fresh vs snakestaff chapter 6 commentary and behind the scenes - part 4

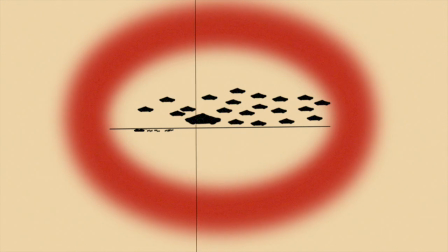(7:43)
Ah, yes. um originally i thought you had encased the entire dimension in like a sort of red bubble but then you clarified it was basically just a window back into nowhere yeah well more of a floating crystal
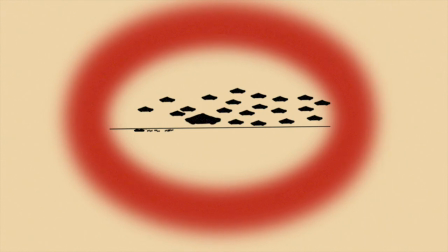(8:02)
ball sort of thing rather than because obviously i like to imagine this wasn't like the doorway we'd just come out of to get into the realm because if that had been the case i imagine if we were battling you would have been trying to jump
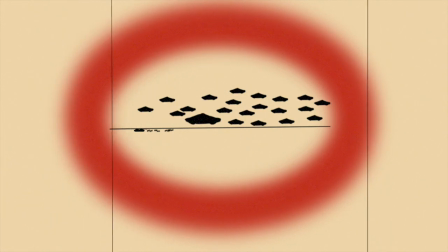(8:16)
up into it to get back and stuff and i thought by having it there during our battle and you being able to see the battle it meant tensions were high and you had to get back asap yeah also i want
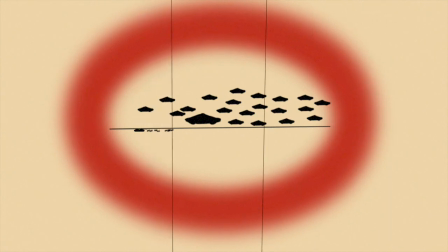(8:30)
to point out that i noticed recently ah you've got gunpowder's two tanks there in the background, along with Fresh's other forces, which aren't really that noticeable, but they're still there. Yeah, just a little bit of foreshadowing to them being a part of the battle, you know? Yeah.
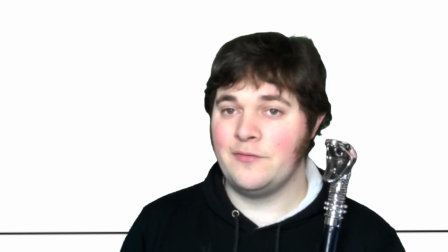(8:51) They're back where we were in that other dimension, fighting my forces. They're in danger.
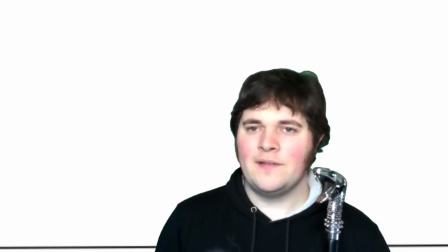(8:58) I need to help them. Don't worry. My Daleks have been ordered to cease fire as soon as both of us have returned.
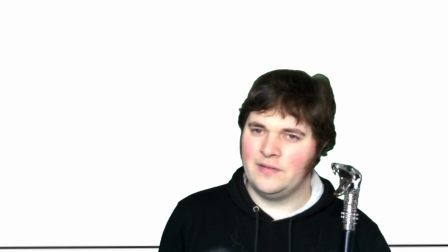(9:04) But in order for us to do that, one of us must die. Exterminate!
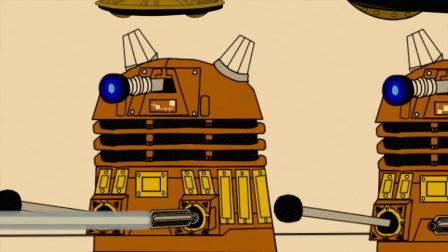(9:12)
Your Daleks have been ordered to cease fire, you say. We'll explain those two. Well, no, I mean, originally, what it was meant to come across is, uh,
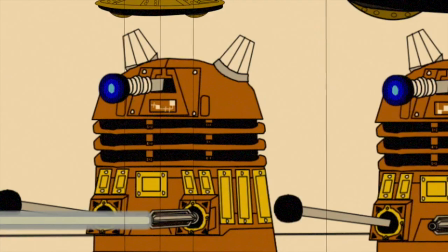(9:24)
they'd only cease fire after one of us had returned. so it'd be there fighting your forces until one of us got back was their orders so uh the ceasefire was hinting at the massive airstrike that was promised if fresh
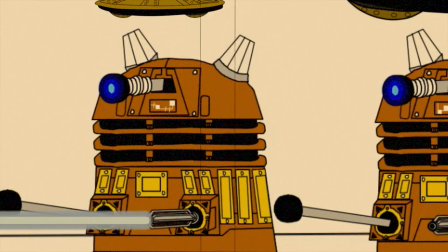(9:41)
was killed off well it's more a case of with the airstrike the daleks which the battle was just going to keep going so if the battle if me and you had gone on fighting long enough your forces might have been wiped out or the daleks could have been so the airstrike was like
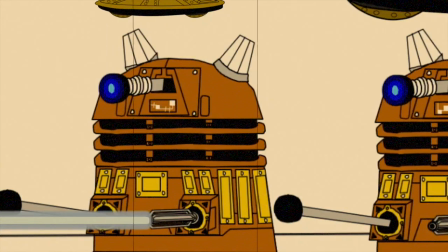(10:00)
uh oh the ship's in danger we're gonna have to put up the stakes again yeah
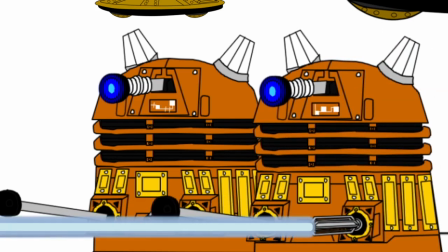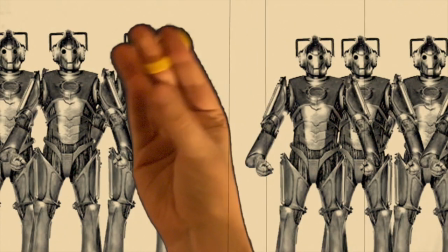(10:15)
this is uh one of the examples where um uh where i think it's misleading me like you've had me send in multiple versions of a certain clip,
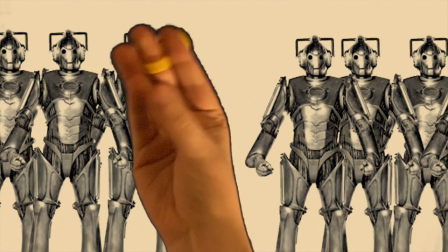(10:28)
either for quality reasons or to make me branch off the story in a different direction, like, oh, that happens in this clip, oh, but then that happens in the other.
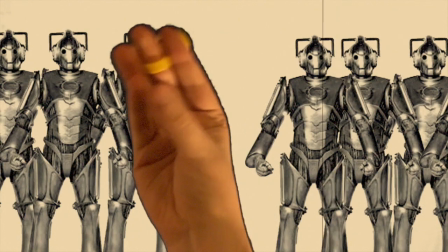(10:43)
And something interesting I'd like to bring up is that, surprisingly,
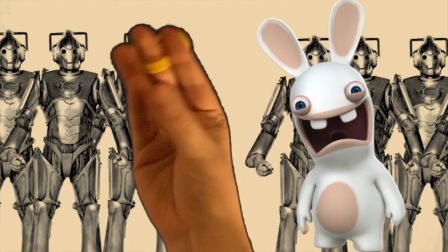(10:49)
I made Lefty do a good rabid scream from the rabid schemes
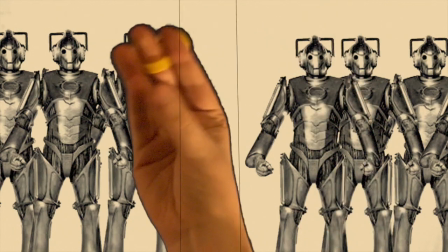(10:55)
like I thought when you sent me both I thought I've got to use them both because you sent me two and I was like so you've got this one you've got the other one I was like okay yeah you go for those ones you go for that one yeah